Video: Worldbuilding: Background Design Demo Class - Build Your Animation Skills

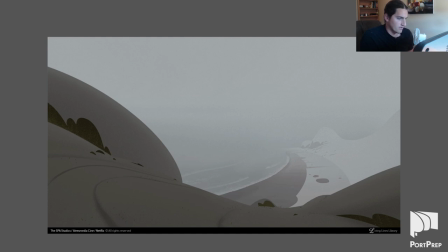2417s
My guess is they were referencing some real-life images to inspire this, but then heavily, heavily designed it themselves after that.
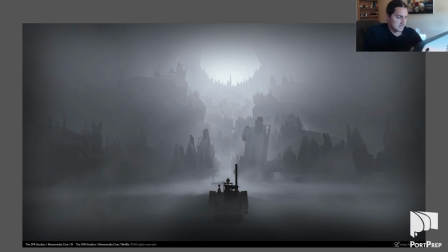2425s
Beautiful background. Mist, ominous, darkness, scary. You know, you get all these emotions from from a background like this. And this is one, even though all of these are gonna be painted, you can imagine the line work. You can easily imagine the line work. You'd have to probably draw the mist in though, because it's very soft-edged here.
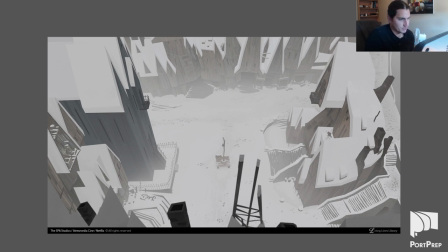2445s
So here we're getting these kind of Looney Tunes-inspired buildings, which I thought were really fun, because they still were very nicely rendered.
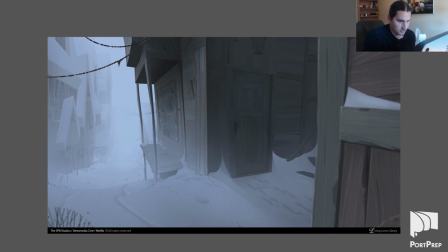2453s
You can see the different planes of the building very easily. So it feels three-dimensional, but it has these graphic, graphic shapes built into it.
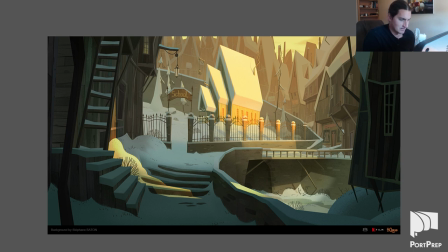2462s
So that's just such great work. I absolutely love the background art in this film.
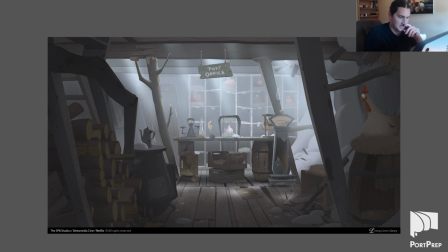2469s
Yeah, again an environment that the objects tell a lot about the kind of person that interacts with this space. This is so great. You know, tons of personality in this space. That's what we want to aim for.
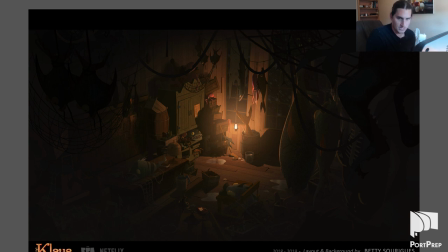2482s
Same with this one. Just tons of personality in the space.
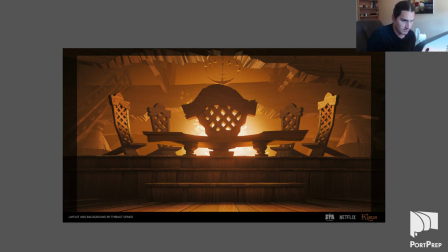2487s
Very different feeling but but equally vivid and kind of important, clearly. Feels like a meeting of the minds at the end of the universe, kind of. This one, obviously, yeah, again, the objects in the space.
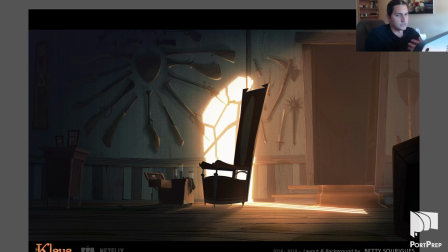2501s
It's amazing how much, you know, when you're designing a character, you need to make sure the clothing matches the character to make that personality read clearly. In this instance, when we're working with backgrounds, you want all of the objects and the way that the structure's built
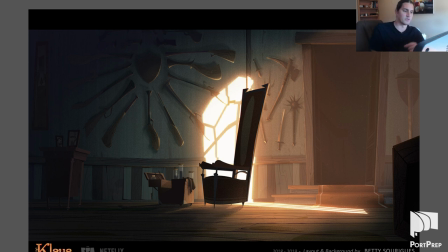2517s
to really tell us who lives here. When we look at this environment, we should actually get a clear image of the character that interacts with it. So I think this one is very good at that.
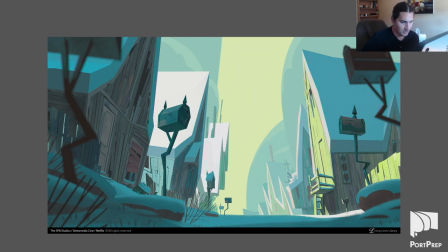2530s
Really interesting color work here. Not exactly in the purview of this course, but interesting to notice. But also the shapes, the different shapes in the environment, especially the, look at those bushes. You know, they're clearly this selected shape, but it's, you know, the branches are going off a little bit more in their own way.
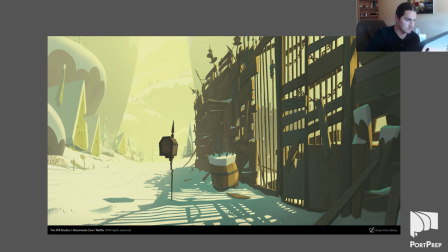2550s
So, yeah, really great. Beautiful color work. Nice clear environment.
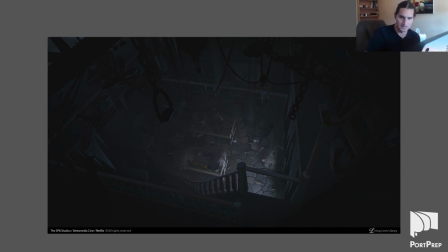2557s
The foreground objects that are just silhouetted tell us a lot about this space. It feels very ominous and scary. And so that's a way that you can set up your foreground to communicate the overall sense of what's going on in this space.
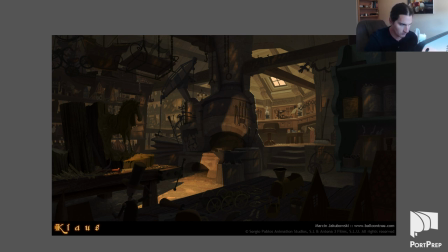2571s
It's a lot of nice foreground work here, actually. here's another one that shows some objects in the foreground we've got a clear foreground middle ground background so the thing that's closest to us the foreground middle ground that big oven furnace thing and then the background is all those tools and the shelves back
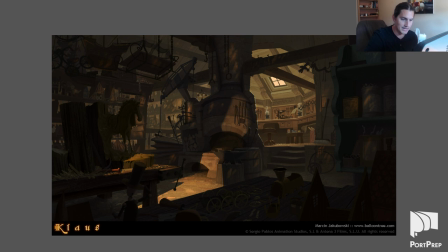2587s
there that are a little bit better lit but yeah and the lighting in this one is super interesting so you create contrast that way
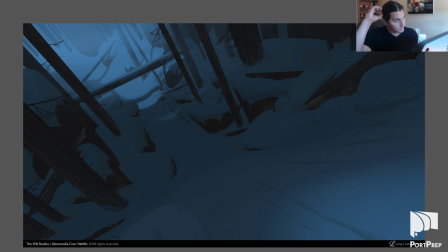2592s
here's another um horizon line that is turned which is really neat to see I think it's great to have to show a dynamic shot like this because we can tell that this big slope going downward,
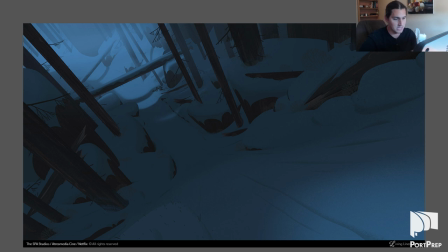2608s
which is something that can be difficult to indicate. So this is, you know, let's not take this for granted. But this slope that is going downwards, it's clearly meant like a sled's going to go down this basically road, basically, that they've drawn. So the tilt of the camera really adds to the dynamic quality of the shot.
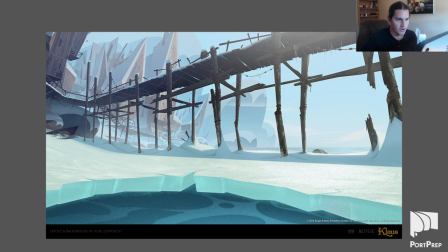2629s
another nice shot that you know you can clearly map out the the vanishing points here
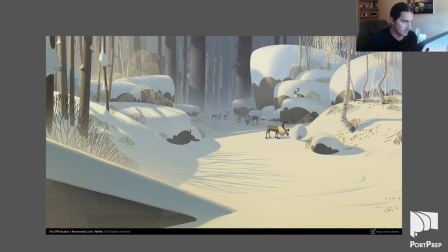2637s
more nice design work very very basic shapes um so it's not it's not too loud you know we get lots of clear but and yet we can see the roundness of things that feel everything feels very round like you could imagine what it would feel like to touch it so i love this
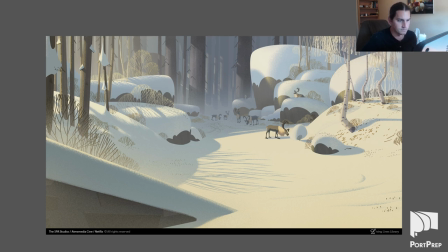2653s
mixture of both graphic texture and shape, but then fairly realistically rendered. I think that's a really neat combination.
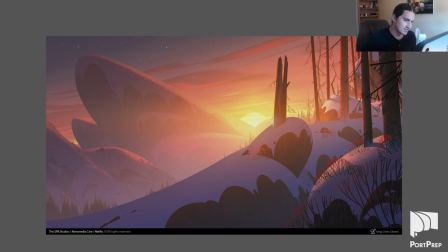2663s
Beautiful color work, again, beyond this course, but still, just how can you not mention it in shots like this, this one too.
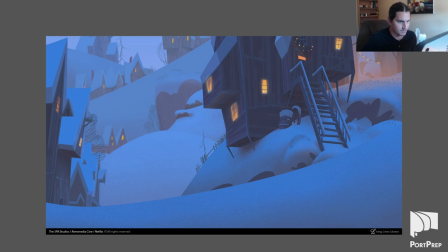2672s
More clear vanishing points here, so just mentally note it.
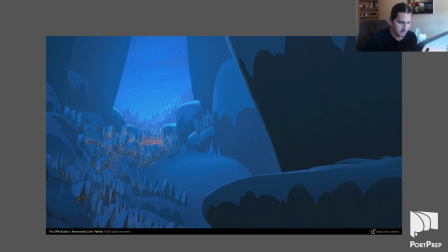2679s
Really dynamic shot of this town, so yeah. I mean, what more can you say about it? it's just great.
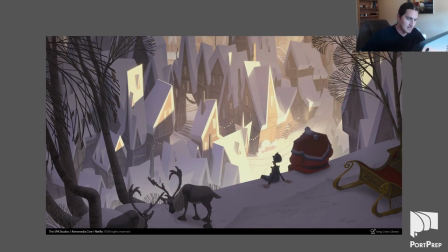2686s
I love this image too. This is the the two of them sitting there looking at the town and you know it's funny to see these very 3d looking characters that clearly occupy space but then we have this very graphic looking town but it still feels three-dimensional.
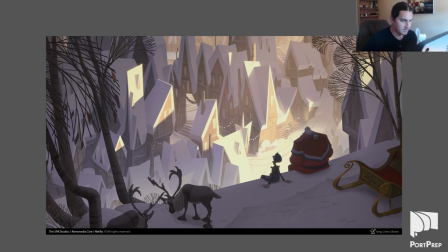2703s
That's just amazing to me. You know very very careful work there to make that happen.
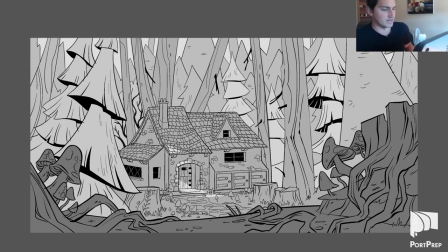2708s
Okay so here's back to more of what we're probably going to be doing in this course. Line work, it's a nice texture, you know, looking at the grass, the different plants, it's all very designed and has a specific shape language to convey what all these things are made of.
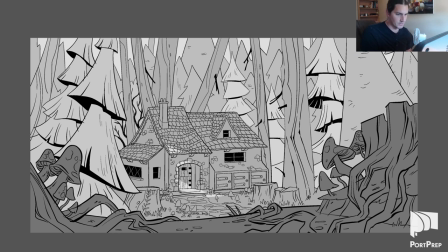2728s
And yet very simplified. So really great job. Okay, so these are some different ones.
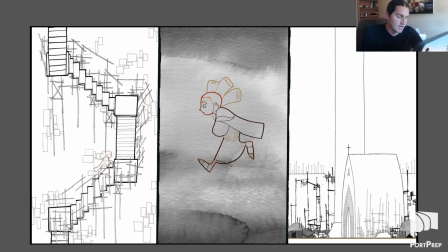2733s
If anyone has seen any of the Cartoon Saloon films like Secret of Kells, Song of the Sea, or Wolfwalkers, you'll have seen some of their in crazy their incredible and crazy there's a new one crazy and incredible um backgrounds that break the sense of perspective entirely and allow us to flow in this
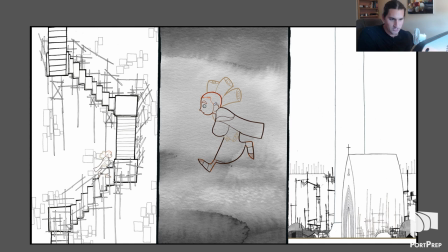2752s
kind of abstract realm um so interesting like this one with the stairway it looks like a stairway but it's almost like broken apart like a cubist painting that picasso might have painted So just really neat to notice that,
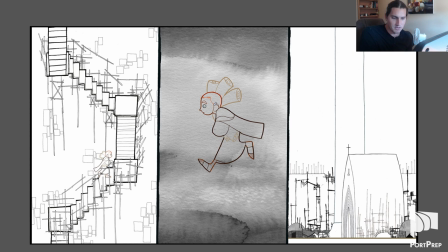2767s
you know, the playfulness of the background, because they wanted to do something different. They wanted to make a background that still conveys the sense of what it is, but it doesn't correspond to the realistic rules of perspective. This church in town on the right side here is another one that is, you know, kind of breaking perspective.
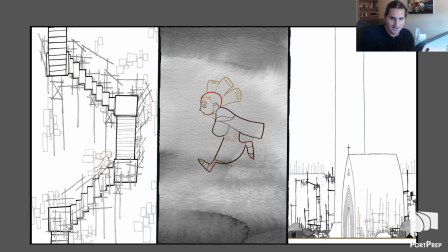2787s
It's clearly, you know, 95% design, 5% perspective on that spectrum.
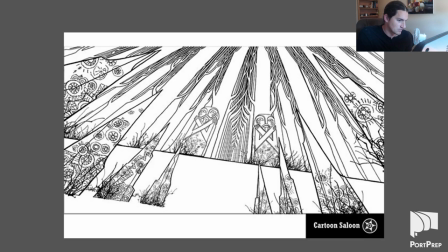2793s
So really, really neat. Here's another one, a nice kind of three-point perspective image. But still, it's more about the design and the shapes rather than being realistic about the perspective.
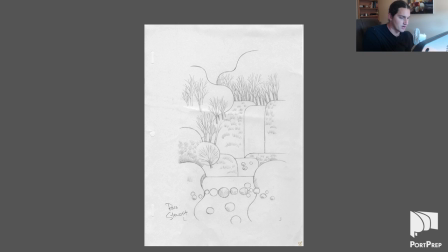2811s
This one feels kind of similar to cartoons, or sorry, the ones in Klaus. the shapes of the trees, you know, blocking out the actual forms, the shapes first, and then figuring out what the internal texture of those forms are. It's kind of, it's just neat to see that in something that was made well before Klaus.
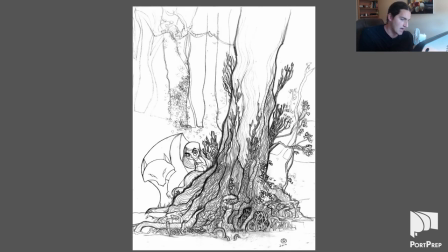2831s
Here's something that was from Song of the Sea, but actually looks a lot like Wolfwalkers as well as a similar background. I think the same background artist. So the intense, beautiful texture of nature is very evident here.
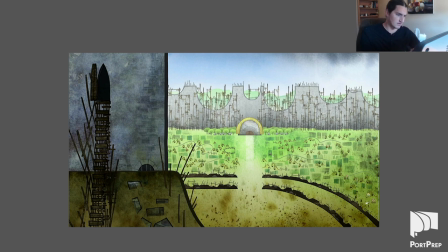2843s
Really, really nice. Here's another one of these kind of abstract environments that almost look like a what's called an orthographic drawing, which is a drawing that you'd most often see if you were taking architecture, where you're seeing the front, the side, the top views of a building. So it almost feels like that, right?
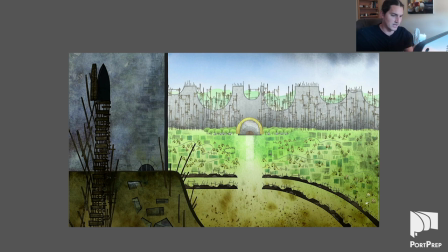2863s
It has this kind of illusion of this is in the foreground, but it's like looking at being looked at straight on and from above at the same time. It's really, really neat so they're really kind of breaking perspective and bending it to be an interesting design rather than being realistic so you got to hand it to
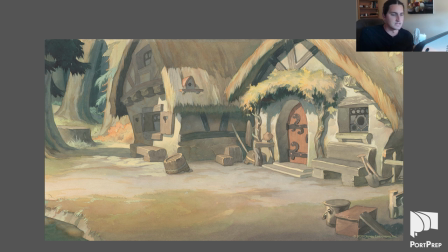2880s
cartoon saloon they're really pushing the envelope here this is an old one this is from snow white very beautiful looks like watercolor